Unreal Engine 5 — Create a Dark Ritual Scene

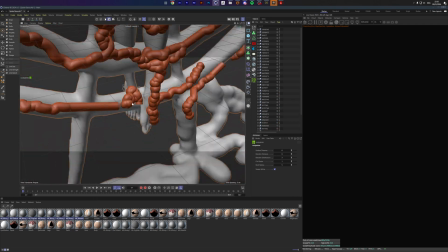And then when we are done with this,
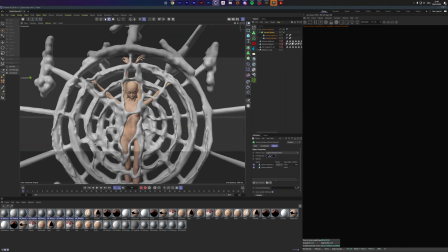we can bring those base shape layers into ZBrush and we can start modifying this and just go ham.
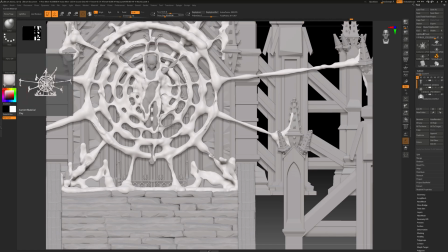I kind of struggled a lot with the UV portion of this because I should have
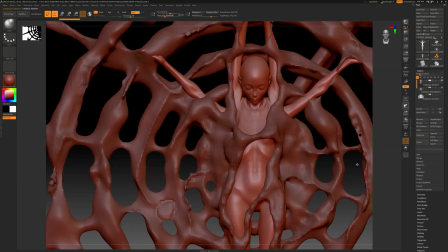actually remeshed this to a very low point, added UVs in ZBrush, and then just resculpted my way up,
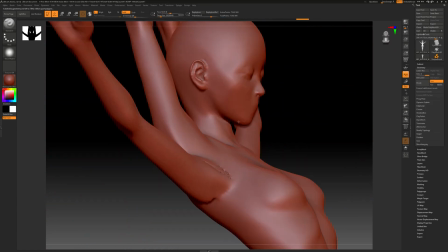which I did not do, and that is a very big mistake. I struggled hours upon hours with this.
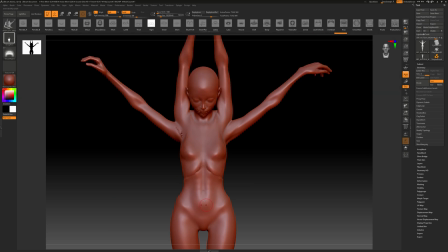And so if you ever want to do something like this, make sure that you get your UVs straight before you import anything
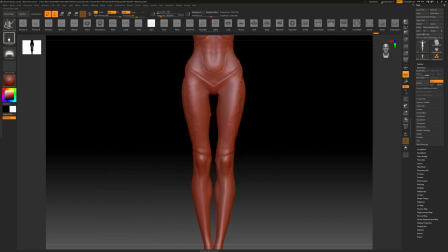or before you sculpt anything, and then just go from there, because I could have saved myself a lot of headache if I just resculpted a lot of detail.
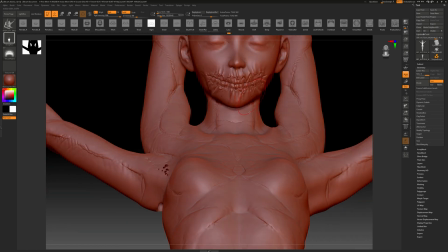But as you can see, it still looks very dope, and it also ends working out.
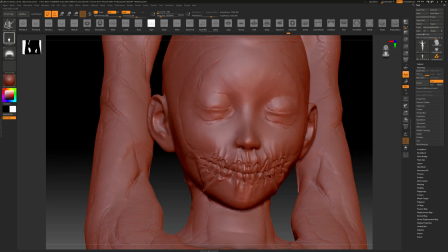It ends up working out. So that's all fine and dandy, to be honest.
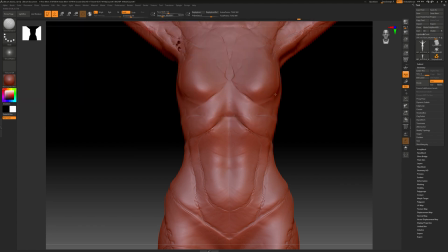What I did there is adding detail by using a trick that I like to use.
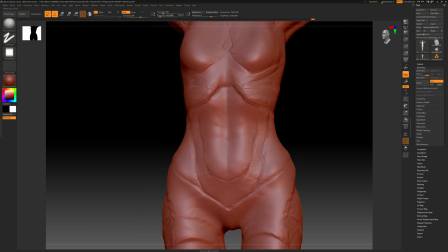It's basically just the creature shape packs, which come with eyes and mouths and all that stuff,
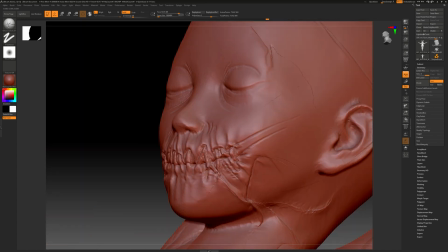and I just use these mouth brushes to get these incredibly dope shapes going
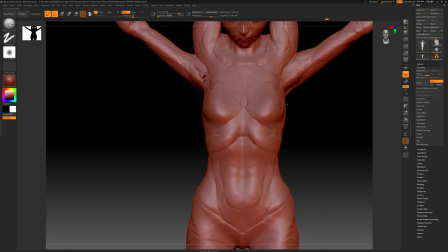for her, and then I just add upon it with like orb,
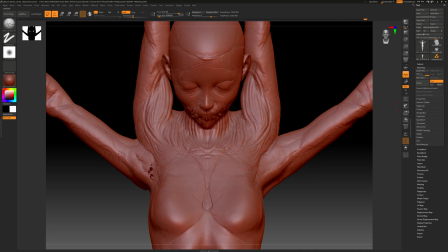crack, damn standard brushes and all that stuff, so we can get like nice shapes going.
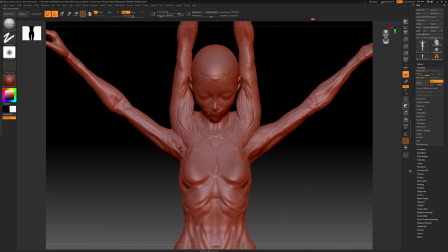I knew that if I wanted to get close, I don't want to get too close,
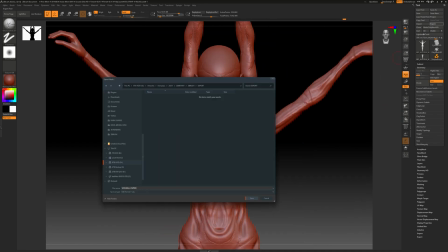but to a point where I knew, okay, I should focus my detail on the chest and face part of her,
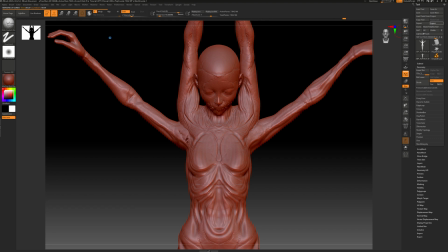because that's probably where the focal point would be if I ended up going in further than I did at the end.
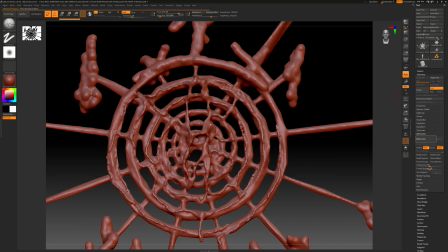And what I just did with her as a character, I also did with the spider web, which is basically just remeshing it and then resculpting it and adding detail.
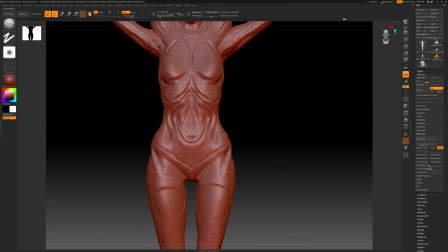And what you can see right here is not all in one batch. This was all over the place because of the UV struggling that I had.
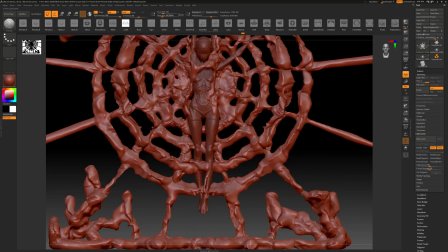So yeah, just make sure that whenever you want to do something like this, that your UVs are in line before
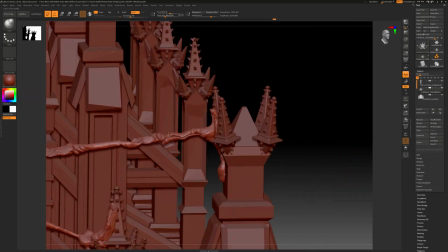you can't go back anymore, or you would have to redo everything. But that's basically the same progress for the web.
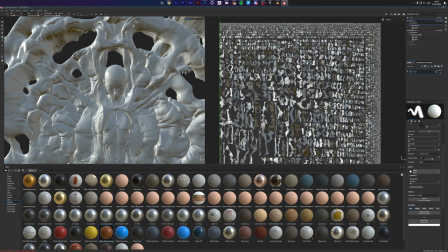I added mouth brushes and then just some regular sculpting.
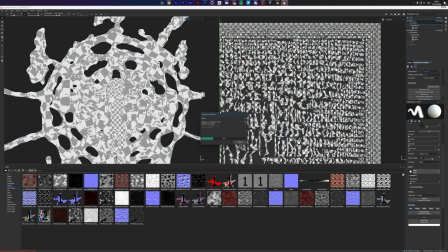I then did the horrible UVs inside Blender,
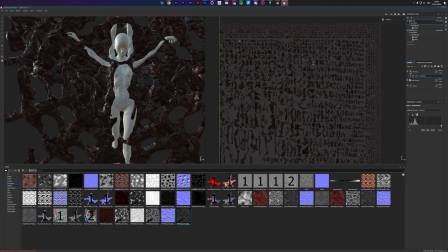which worked out okay for what I was trying to do. Not ideal, and I learned my lesson from this,
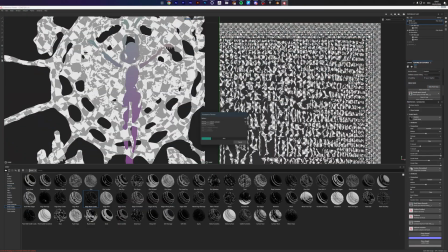but at least I solved my problem, and we are just
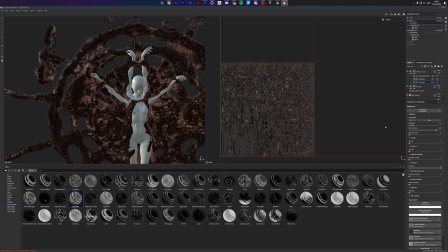doing our utmost minimal in Substance Painter by using monster type textures and horror type textures
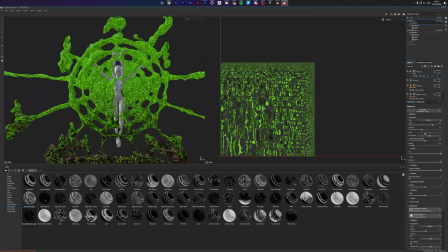with Smart Mask to layer all these different types of materials on top of each other,
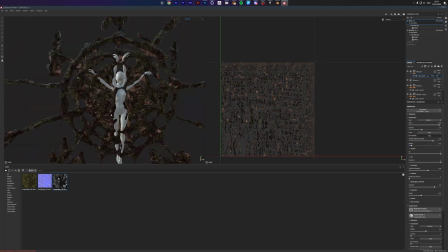adding some moss, adding some blood, making sure some spots are more specular and with less roughness than others.
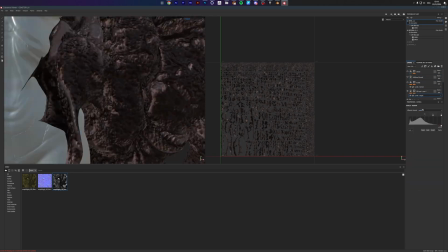Just get a bit of variety going, but not too much,
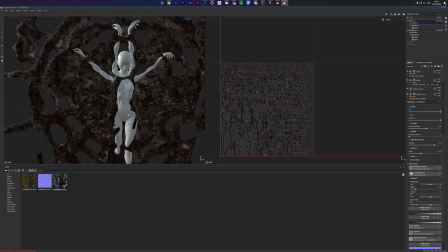because I felt that if I went to go too crazy,
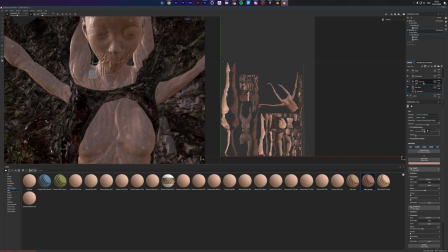it would go overboard really fast, and I tried to avoid that.
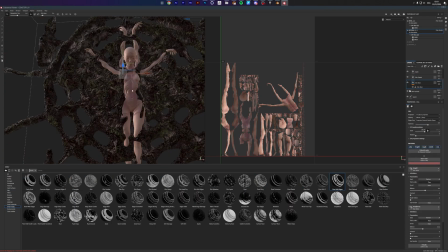So I just did like 3 to 4 layers tops for each part of her as well as the web.
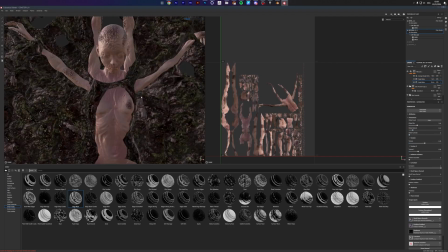And yeah, procedural layering with all these smart materials and smart masks inside Substance Painter is super dope.
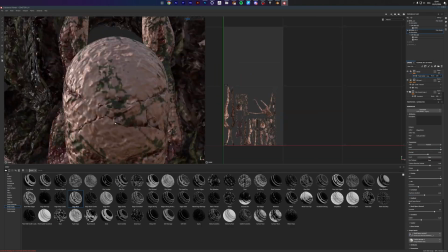Always have a lot of fun doing that because you can get some really dope results very quickly.
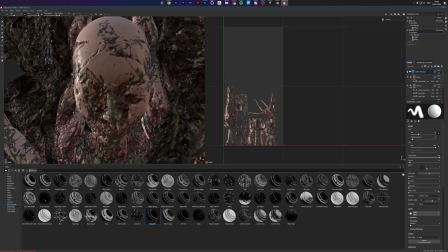And when you're done with that, you can basically just export your textures
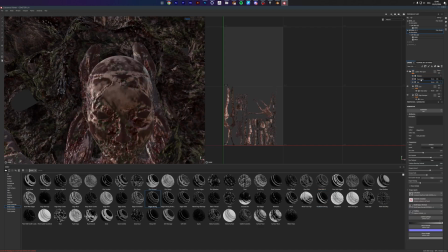to the Unreal preset package, which comes with Substance Painter, of course.
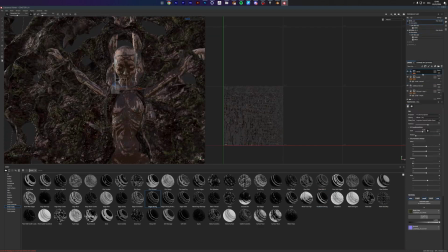You just have to select the Unreal package when you export them.